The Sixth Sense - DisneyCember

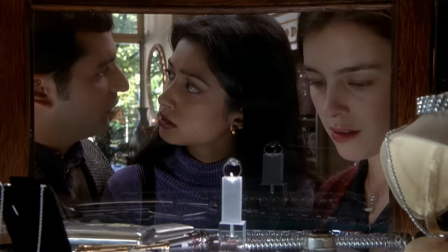(4:18)
The comedy of the scene is so much stronger if this is done in one shot and you can just watch her expression.
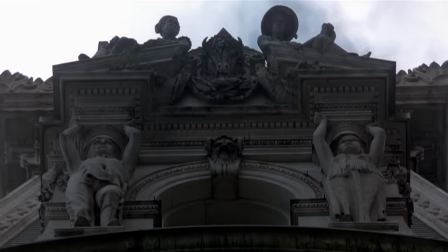(4:24)
I like a lot of the shots of Philadelphia, particularly the architecture and the statues.
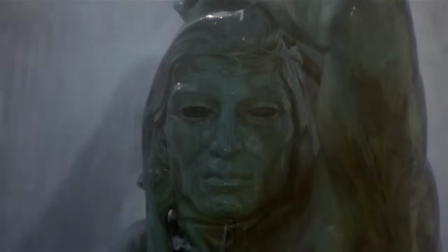(4:29)
It kind of reminds me a little bit of the haunting or the innocence when they'll just get these shots of that scary architecture kind of watching you,
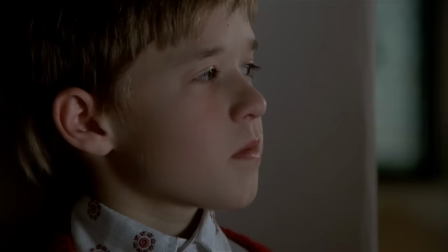(4:35)
which again is kind of the idea that kid sees dead people and they see him. I'm sure a lot of people talk about this, but anytime there's something somewhat supernatural in the area,
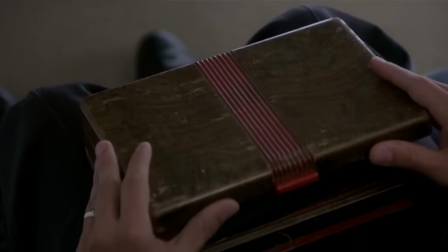(4:44)
it's usually represented by the color red, which is not only a clever color choice, red usually indicates danger,
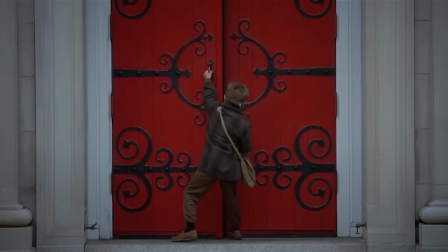(4:50)
but you can kind of play around with it a little bit. Like, the door to the church is red, like something supernatural is always in there.
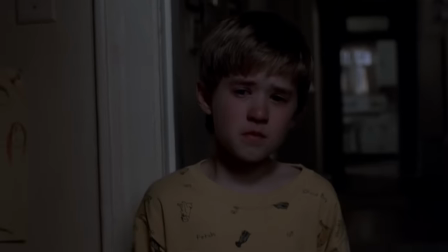(4:57)
I kind of like that. It adds a little bit of an extra layer to the idea.
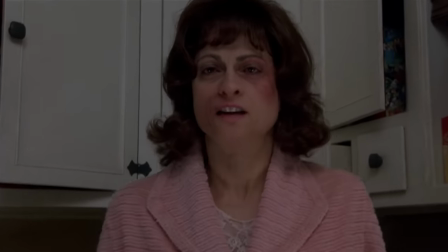(5:01)
The dialogue also works in a lot of that strange Shyamalan writing without feeling out of place.
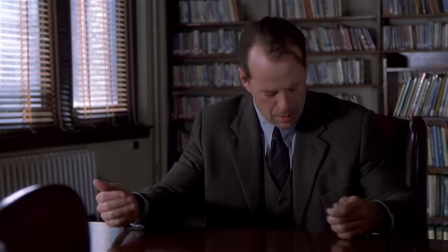(5:07)
Scenes like the magic penny or reading the kid's mind all add a real charm to these moments that can be very, very heavy.
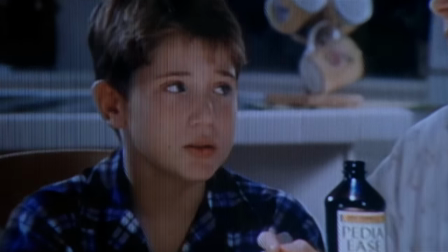(5:14)
Even the idea of one of these kids being an actor and being in commercials, that is just so odd, but believable.
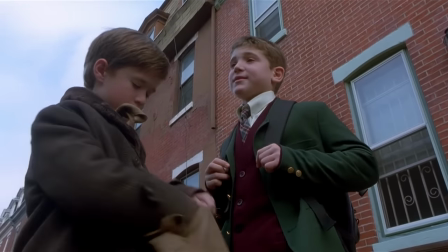(5:21)
It just adds a funny little element that is a touch out of place, but it's just enough that it kind of feels real.
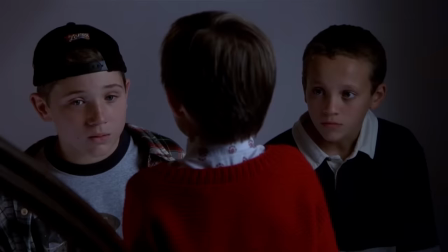(5:27)
Like you could believe there's just this Philadelphia school where there's a kid that's a child actor and he kind of lets it go to his head and becomes a bully.
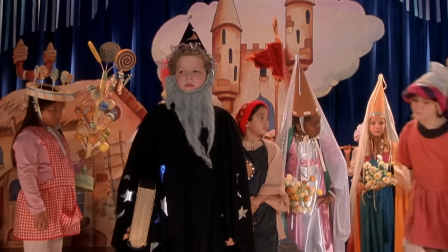(5:35)
I feel like today the equivalent of that would be if a kid becomes like an influencer or something like that.
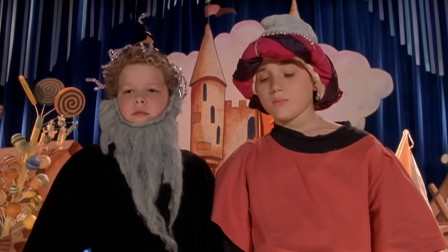(5:39)
I don't know. It adds a lot of fun and even quite a bit to the story.
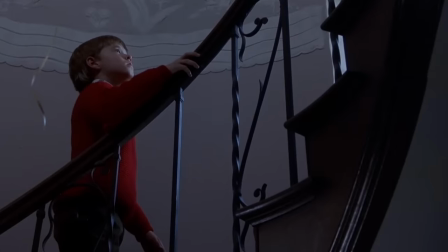(5:42)
I kind of like the contrast between these two, like one is always starving to be in the spotlight and the other is starving not to be in the spotlight, he doesn't want the attention.
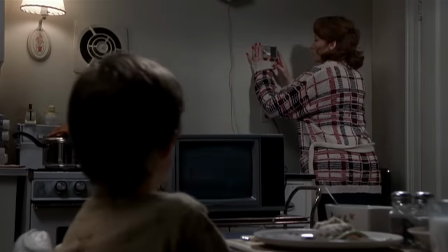(5:50)
It surprisingly works itself in very naturally for something that seems very unnatural. The film is also pretty scary without going too over the top.
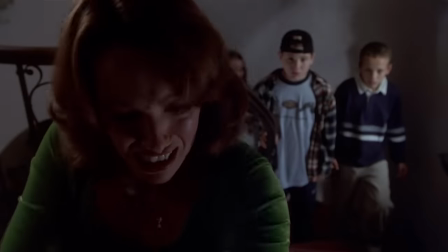(5:59)
Some of the creepiest scenes to me don't involve a lot of gore or even that scary imagery, it's just the buildup of what's gonna be there.
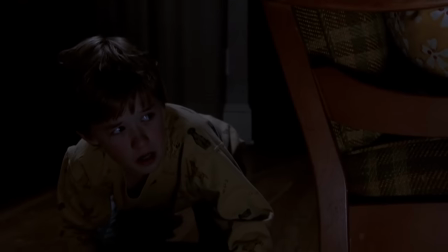(6:06)
I feel like everybody has had a moment when they're a little kid and they're afraid and they hide under the covers well his literal safe space in
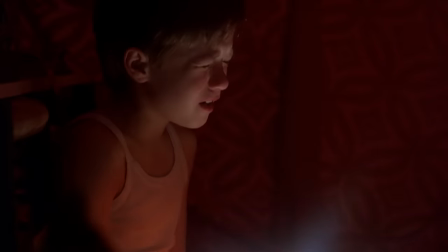(6:13)
here is just a giant blanket that for the most part seems to keep him safe but we're not sure if it really can or if that's
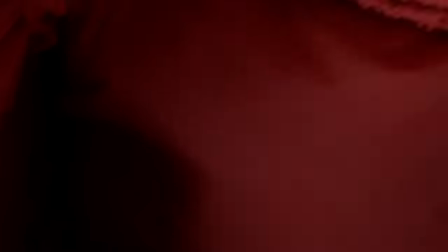(6:20)
just luck or how these ghosts work or whatever so when you actually start to see it open up that is terrifying i feel like if this
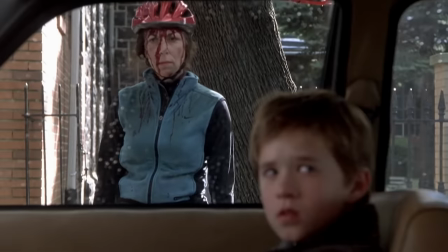(6:28)
film was done nowadays the ghost would probably be played up with more cg makeup or black eyes or something like that like i don't mean like black
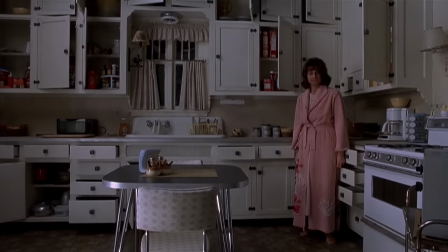(6:36)
under their eyes like what they have here i mean like literally no pupils but i like the fact they show these are still people they're people who passed
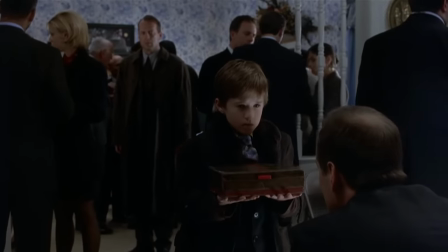(6:43)
away and they're just kind of lost souls and yes that's very scary but it never loses the human touch or for lack of better way
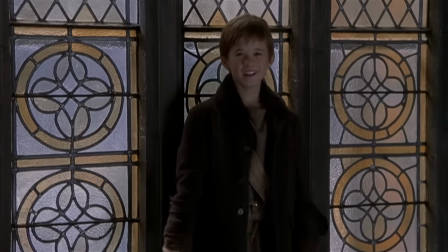(6:49)
of putting it the soul and that's another really nice thing about it there is a lot of heart and soul to this movie yes
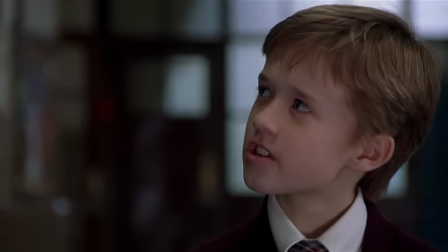(6:56)
there's a lot of unpleasant things happening but the bond between willis and osmond the bond between colette and Osmond,
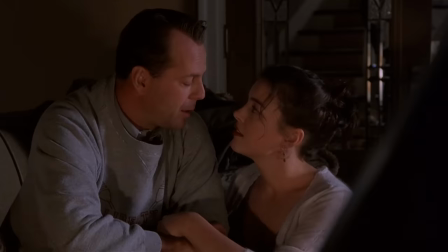(7:02)
the bond between Willis and Williams, there's a lot of good chemistry here. That again, has to work on a couple different layers.
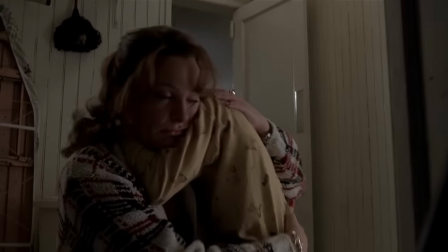(7:09)
It's still a really good film, and well deserving of all the attention it still gets even today.
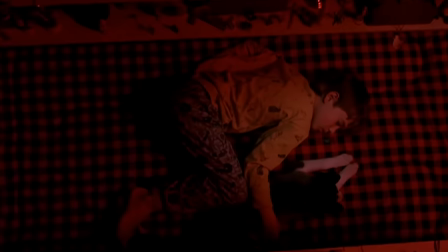(7:14)
Do I still make jokes about Shyamalan and probably will in the future? Yeah, but I'm not gonna lie, I'm always rooting for him whether he makes something good or bad,
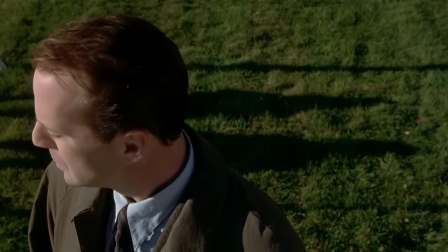(7:22)
because there's always an entertaining identity behind it. And Sixth Sense, you could definitely argue is the beginning of that strong identity and some
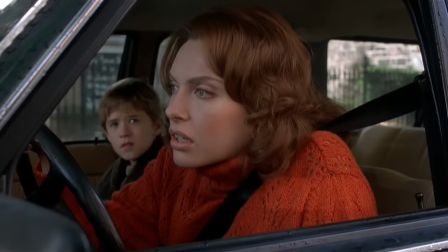(7:31)
of his lesser films you could say is the exploiting of that identity without him even knowing it.
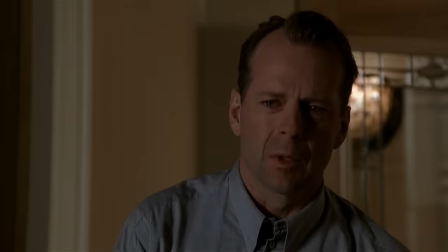(7:36)
But there's always a sense it comes from him and not a bunch of shark guys or focus groups or audiences or anything like that.
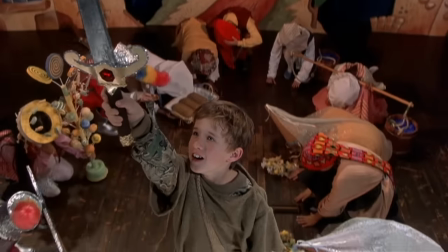(7:44)
He's just making what he likes to make and likes to see and you know good for him.
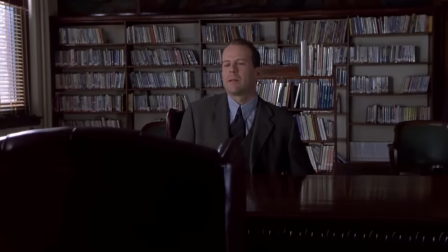(7:48)
I feel like with so many of these films that were not successes any other director would probably be on his way out,
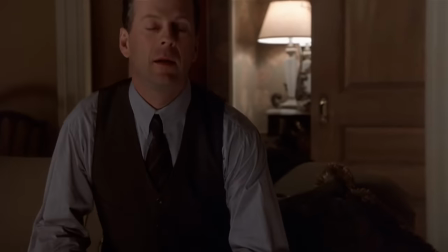(7:54)
but he's still working, he's still around, and sometimes he does still do something that wins over a lot of audiences,
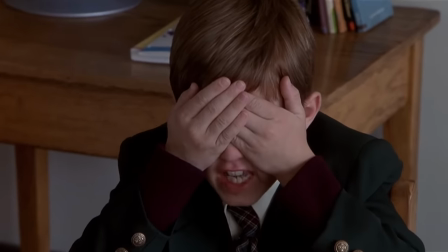(7:59)
and like I said, even I really get into. Even outside of that, if you have no idea who M. Night Shyamalan is or is there movies or anything, it's just a good flick.
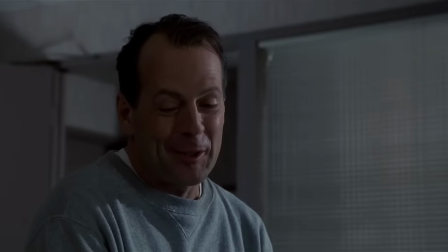(8:07)
There's a lot of character, a lot of scares, a lot of heart, a lot of comedy, a lot to recommend.
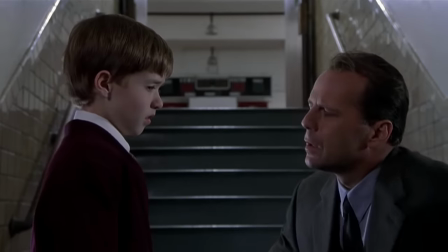(8:12)
If you haven't checked it out yet, give it a watch, and be on the lookout for what you see.